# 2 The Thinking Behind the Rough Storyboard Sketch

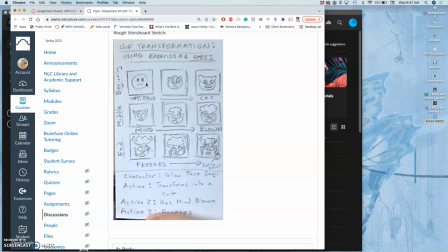12:24 If you see Kelvin from Kelvin and Hobbes on a blank panel and Kelvin has a scarf on, then you think he's outside because your audience wants a setting. So think about the setting even if it's going to be a blank setting. So mine's going to be a blank setting like the construct in the matrix where you just see this emoji because you're used to seeing emojis with the blank background when
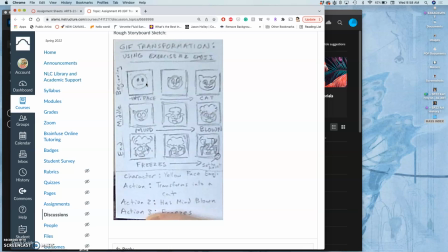12:44 you're texting and it will make it feel animated within that cyberspace right so the first transformation i say introduce face right that's my first action i introduce it to the audience
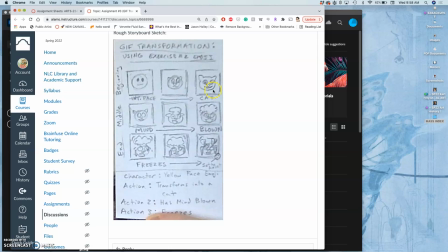13:02 then i'm going to transform it into a cat a simplified cat emoji that's my beginning transformation that would be enough for the whole animation i could do that across nine panels if i want it to
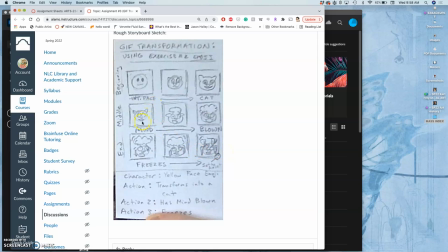13:16 next I'm thinking I want its mind to be blown so the cat will then its eyes will open its head will explode from the top and then the
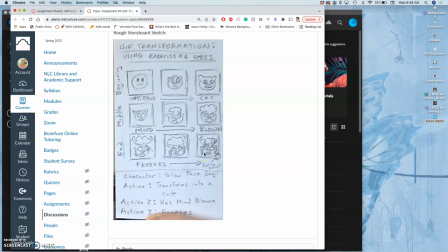13:32 cat with its mind blown is then going to freeze so it's all three things that go into my cat's cradle emoji that I've already created so that I end with the finished cat's cradle emoji. But the reason you draw this out is I have to realize if I have an explosion happening,
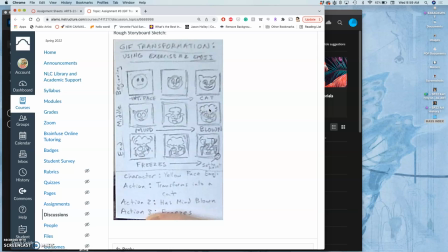13:49 if that explosion just stays still while it's freezing, that's not going to look much like an explosion. So I have to think, okay, as I do the simple thing and then I add more complexity, I then have to think, how do I have to change those assets in each subsequent panel?
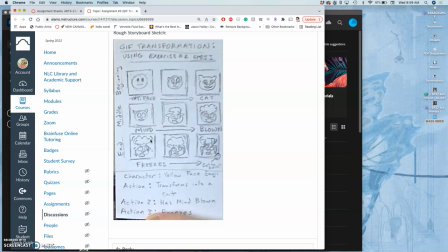14:07 So I'm going to need to make the cloud of the mind-blowing kind of mushroom cloud. I'm going to need to make it move a little bit. I'm going to need to make it a little bit more dynamic. And then it's going to freeze. So even though I'm using something I've already made, I still have to create a lot of new assets.
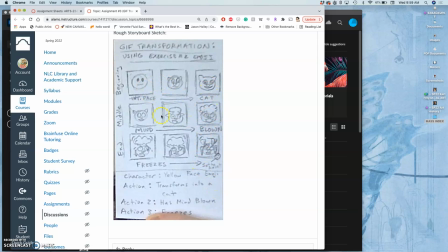14:25 I need to create what the normal face looks like. I need to create what the cat looks like. I need to create all these stages along the way. So these are what are called keyframes. This is the story that I want to tell the audience. These are the nine frames I have to have. That's why we do our sketch.
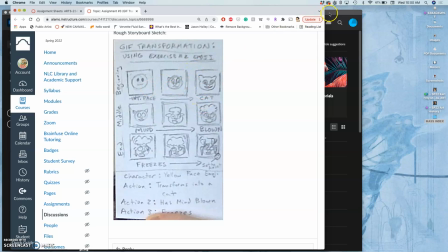14:45 Once I am committed to that, then I start building up my assets. And I do that in Photoshop, but I first do it by organizing what I already have.
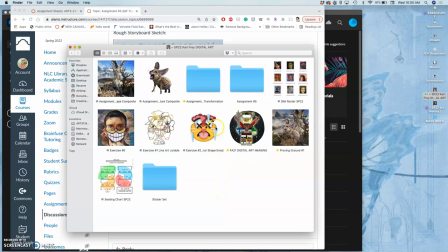14:57 So I'm going to create a folder.